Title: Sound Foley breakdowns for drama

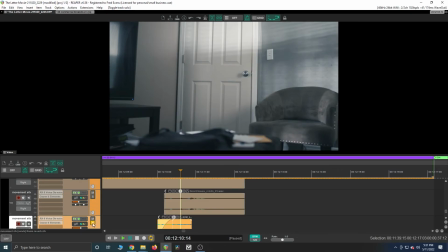[8:11]
Should it be like... I get very meticulous about those sort of things.
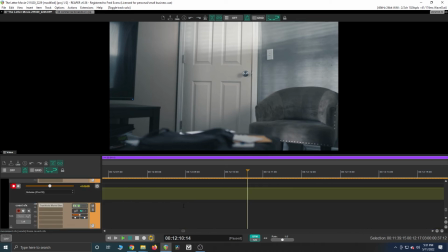[8:15]
And lastly was the actual door slam that happened when she was sneaking.
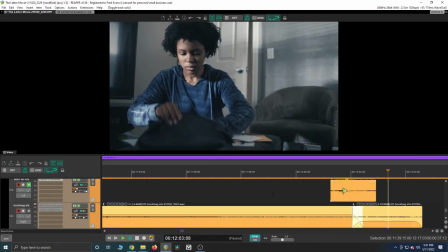[8:23]
So I had to find a very, very specific door slam that sounded like it was very far away.
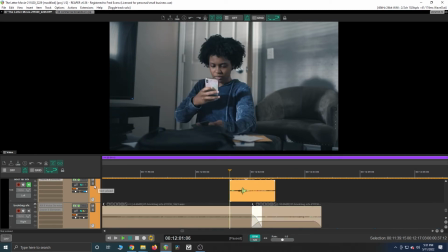[8:30]
And if you listen to it,
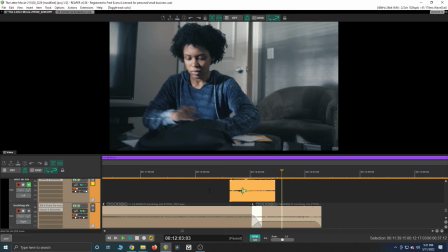[8:34]
it automatically tells your ears like it's not coming from within the room, but it sounds like it's coming from the next room or the hallway.
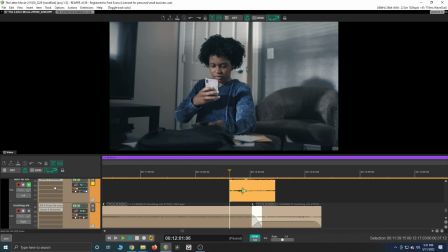[8:42]
And I could have recorded that one myself, but it was just a little easier for me to find that one.
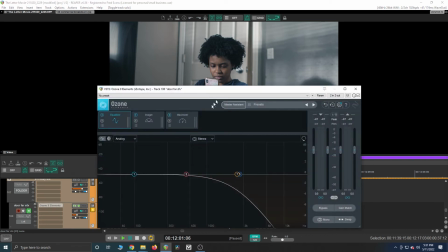[8:47]
And when I found that specific one,
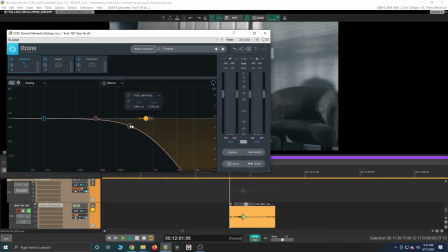[8:50]
I just did a little low pass filter and got rid of some of the brightness out of it so it doesn't sound too close. So if I turn this off and listen to it, it sounds a little bright.
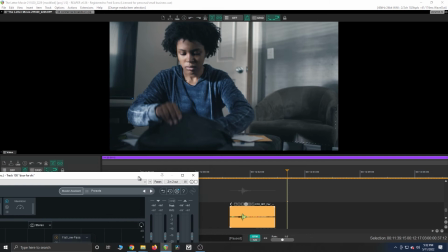[9:03]
And if we look at it,
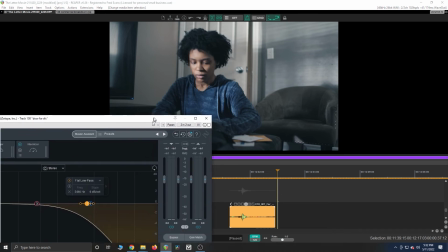[9:08]
it sounds like it's really close to her, almost like the person she's trying to avoid is like right there.
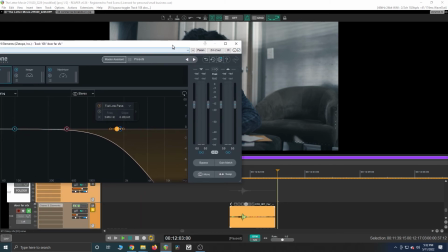[9:15]
And I didn't want that. So I added that low pass filter to make it darker.
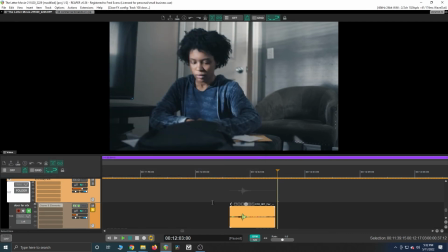[9:20]
And now it sounds like it's even more further away.
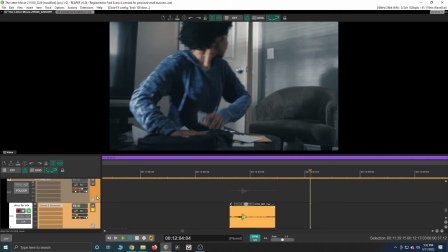[9:26]
That way she has time to sneak out of the room and, go about her sneaky business, so to speak.
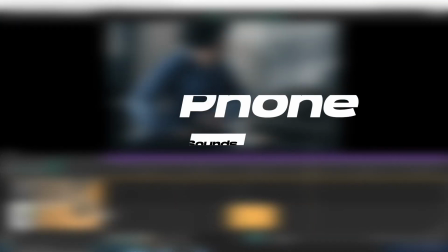[9:35]
So
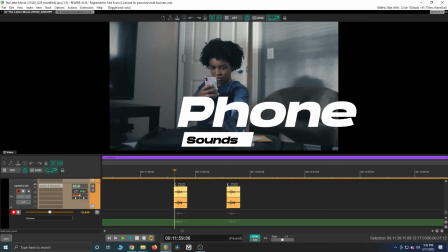[9:38]
the other ones were taking pictures of the camera.
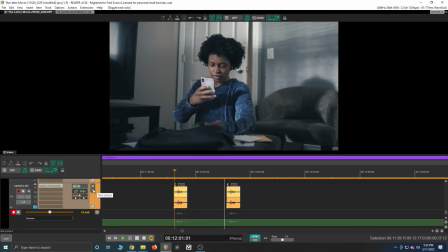And this one was very meticulous because I had to go into the EQ and I really had to nail down those
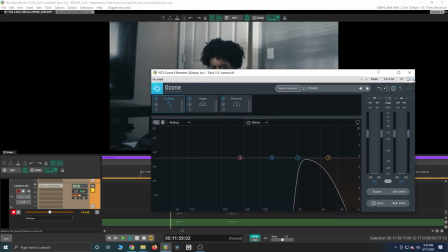[9:54]
frequencies because without it, this is what it sounds like.
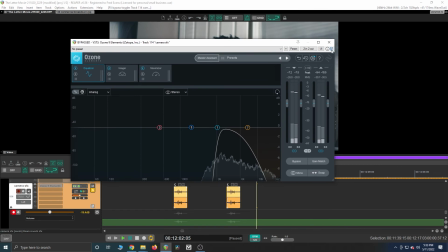[10:01]
man, that didn't work. Turn off. Oh, I think I got it automated. Yes, I got it automated. So if I just, can I bypass it like this? No, you're not going to do it. So I'm going to do this, turn off all the effects.
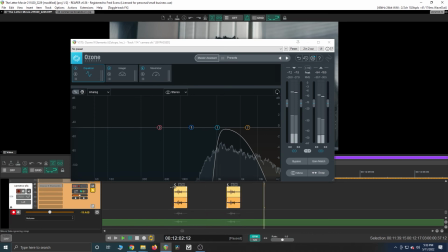[10:21]
And that's what it normally sounds like. It just sounds like a regular camera shutter,
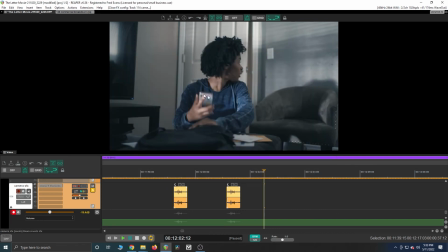[10:24]
but I wanted it to sound like it was very thin because the phone is small, so the shutter shouldn't sound as big. And on top of that, camera phone or smartphones don't have actual shutters. It's like a DSLR. So it's actually a sound effect from the phone,
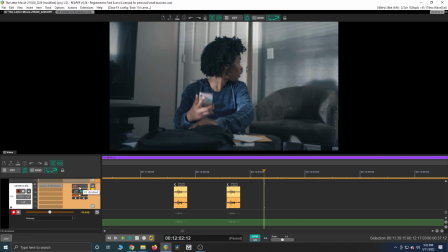[10:43]
and I had to manipulate the EQ to make it sound like it was a sound effect coming from the phone. I know I sound a little Inception-y right there, but that's what I was trying to emulate.
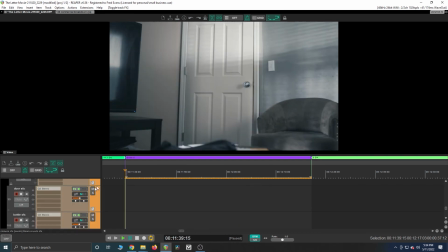[10:58]
That's pretty much it. Once you listen to it all together, this is what it sounds like.
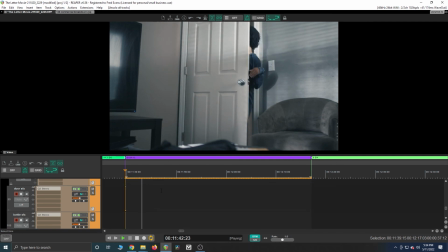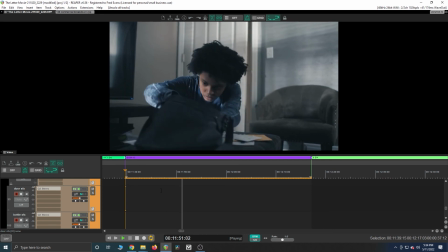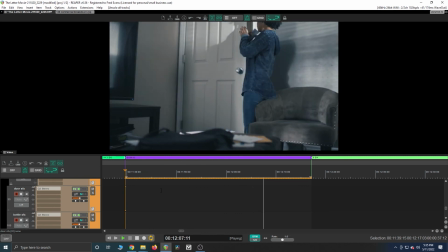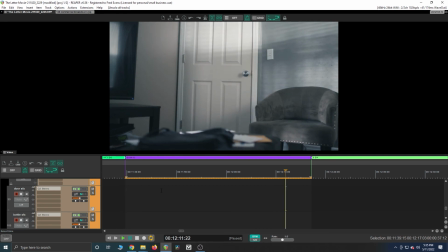[11:35]
Straight movie magic. Thanks so much for watching.
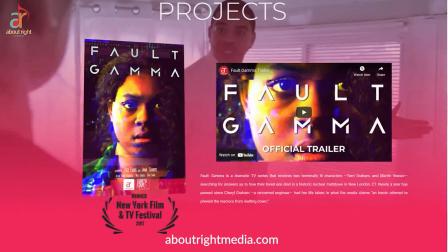[11:40]
If you guys like this episode, you can also check out our website at aboutrightmedia.com, where you can learn more about us or buy our books and future products.